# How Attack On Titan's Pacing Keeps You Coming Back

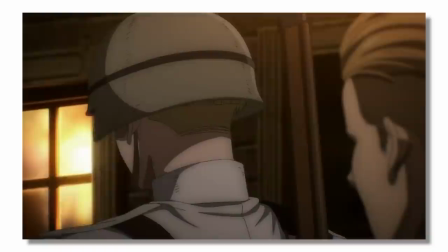20:42 Declaration of War is really just some characters talking and walking.
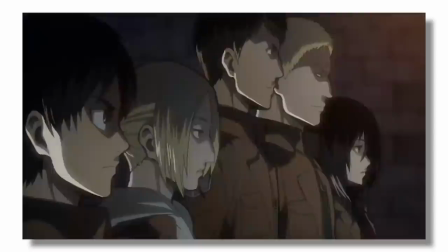20:46 Attack on Titan has covered whole years in single episodes, so the speedy option is very much there.
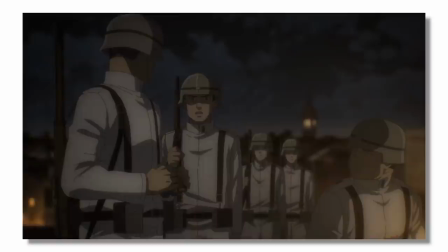20:53 But instead of going that route, the writers realized that a better narrative option would be to keep the audience in this moment, to really make us feel the tension of expecting something horrifically wrong to come for the Marlians.
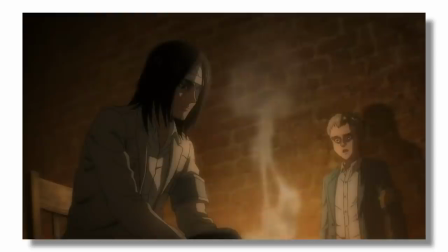21:06 Eren has been the helpless, mansel in distress for so long that seeing him here now, physically changed, emotionally reserved,
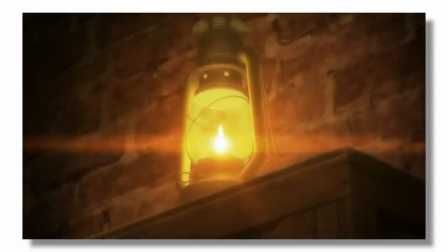21:15 intimidating, almost like an antagonist, a villain, was a narrative moment that had to be capitalized on.
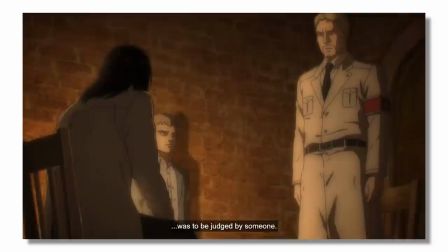21:22 The first thing the episode did to achieve this goal was to introduce a tone of judgment and retribution through Reiner's perspective.
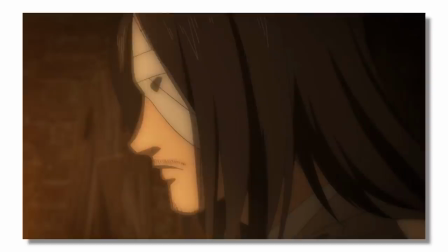21:29 With Eren in front of him, Reiner realizes that he will have to answer for the things he did in the past and that there might be significant consequences.
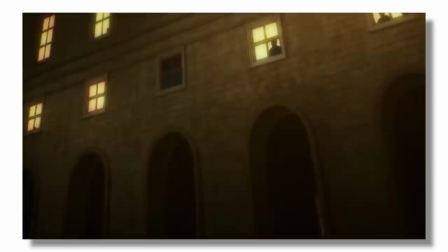21:38 And again, instead of simply having this be a short conversation,
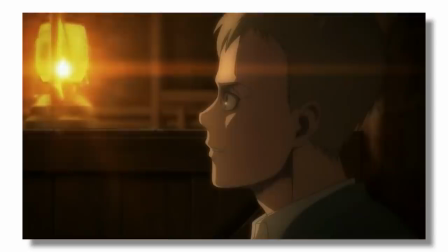21:42 the micro-pacing decision was to underlay it throughout the entirety of the episode to keep the feel of expectant judgment consistent.
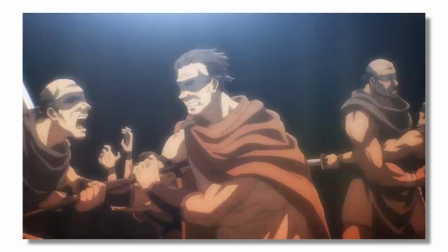21:51 And this is a great decision because Willie's speech, while only being 7 minutes of screen time,
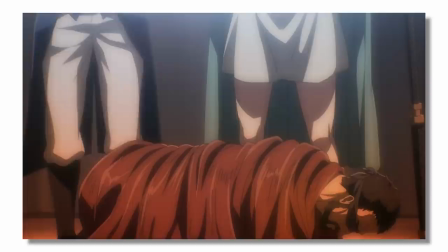21:56 is also paced to occur throughout the entire 22-minute episode.
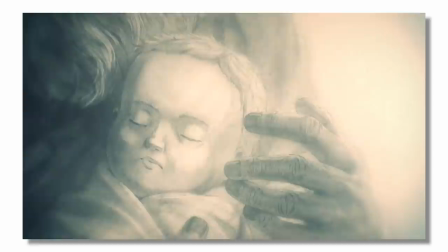22:01 By itself, the speech might feel like an uplifting revelation about the Marleyan's past,
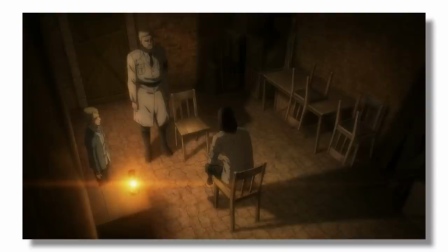22:06 but when paced against and alongside Reiner's conversation with Eren, it's undercut by this constant feel of unease.
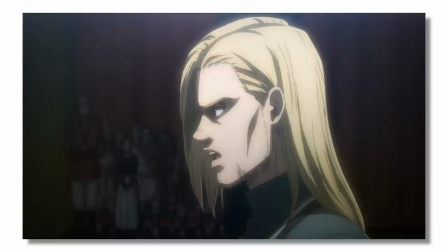22:15 But as great as these two dichotomous elements are, they aren't enough to make up a whole episode or craft the necessary tension on their own.
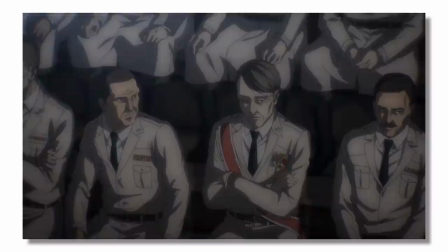22:23 That comes from the third POV that is consistent throughout the episode, the military.
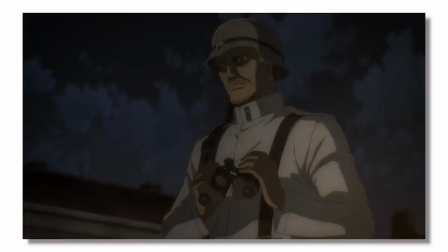22:29 Early on, we get a look at scouts on edge, keeping a watchful eye for any danger that might rear its head.
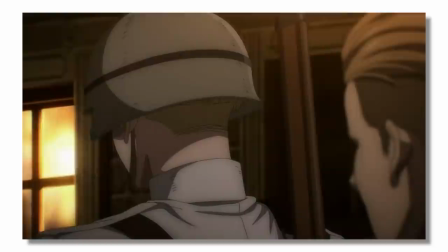22:36 All things considered, that's pretty normal for the situation. But then that opens the door for the military's heightening tension.
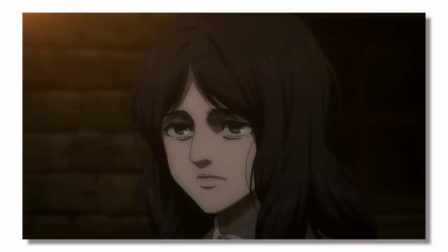22:44 Peek and Porco are led away by a mysterious guard, and Peek, and by extension the audience, definitely feels like something is wrong.
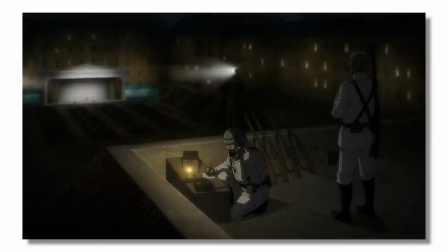22:52 Likewise, the scouts continue to be on edge,
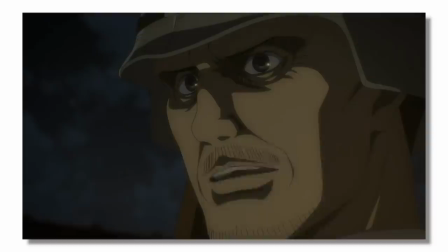22:55 looking for even the smallest sign of a threat and it's right here almost directly at the halfway point that everything in the
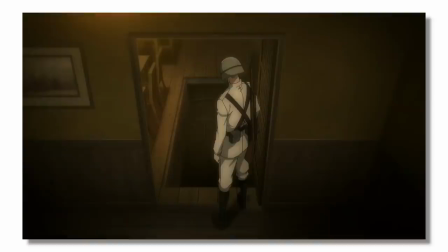23:02 episode changes the mysterious soldier leads porco and peak directly
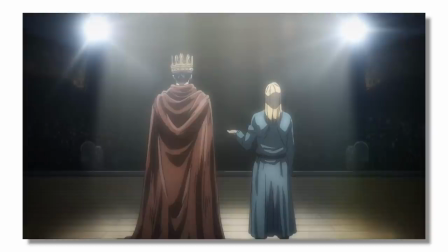23:07 into a trap and moments later willie reveals that the commonly known marleyan history
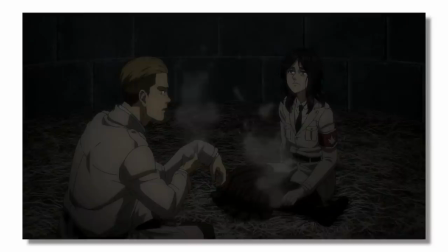23:13 is a lie these events were timed to happen consecutively through micro
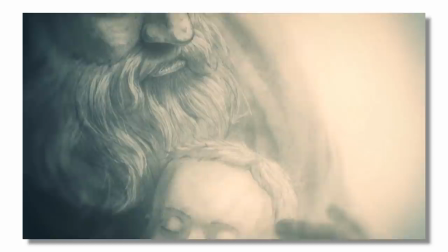23:18 pacing they worked together to progress the tone of unease and judgment even further
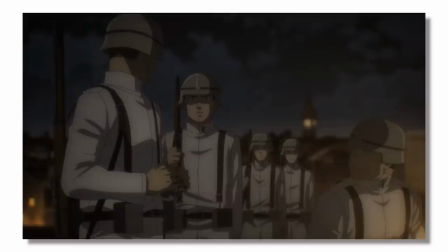23:24 than it was before now we know that the marlians are definitely in danger in being
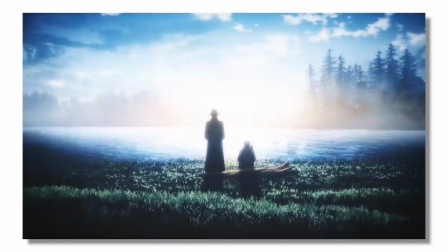23:30 acted against and that history as taught has been a lie both willie
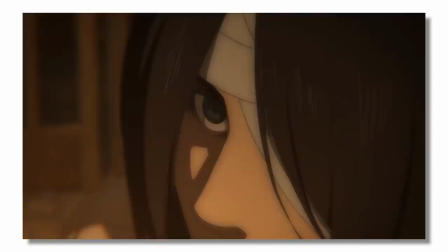23:35 and the military pov execute a narrative twist and then that allows an organic transition into reiner's and aaron's
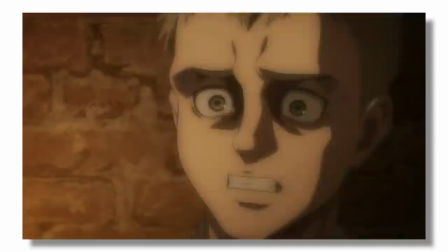23:44 pov twist falco learns that he has been manipulated into sending messages to the enemy which explains so much of what we've seen prior.
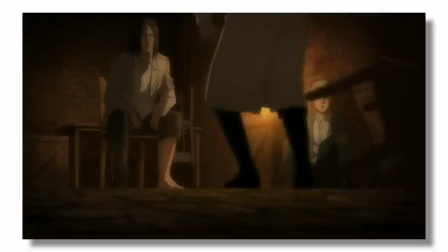23:53 This then leads into the crescendo of Reiner's POV, where his actions directly mirror the tone of the scene.
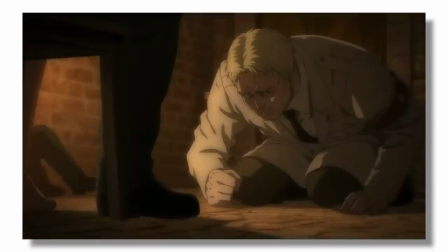24:00 He literally gets on his knees and asks for judgment.
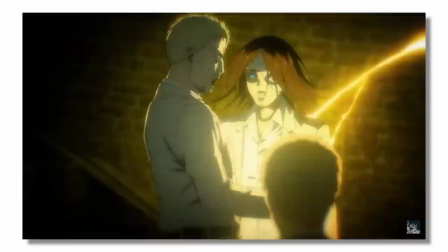24:04 Finally, this allows the pacing of Willy's speech to a crescendo as well, which then meets with Eren's climactic transformation.
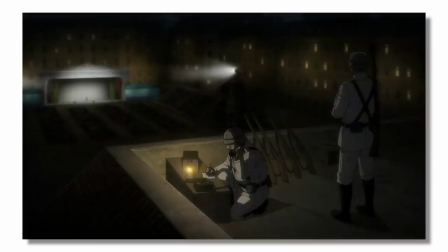24:12 This episode was a balancing act of multiple different POVs and narrative moments that needed to be synced up.
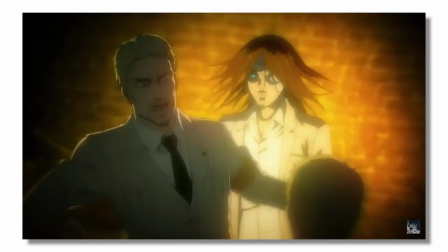24:19 But through micropacing, the show was able to expand and contract as need be.
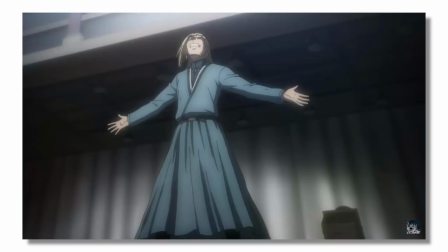24:25 And some of the best and most crucial micropacing happens in ways that you might not even notice.
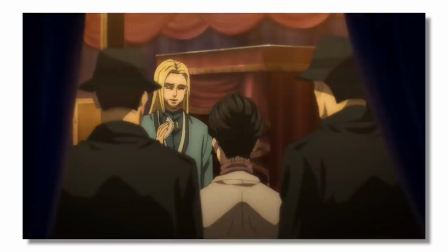24:31 Having the crowd react for three seconds here and two seconds there. Showing a conversation for ten seconds.
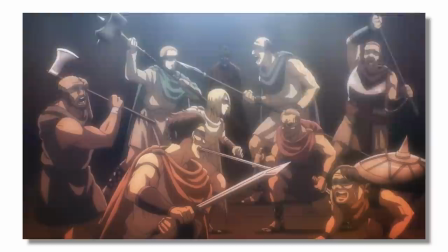24:37 Even the length of the sentences in Willie's speech and the focus being placed on the actors.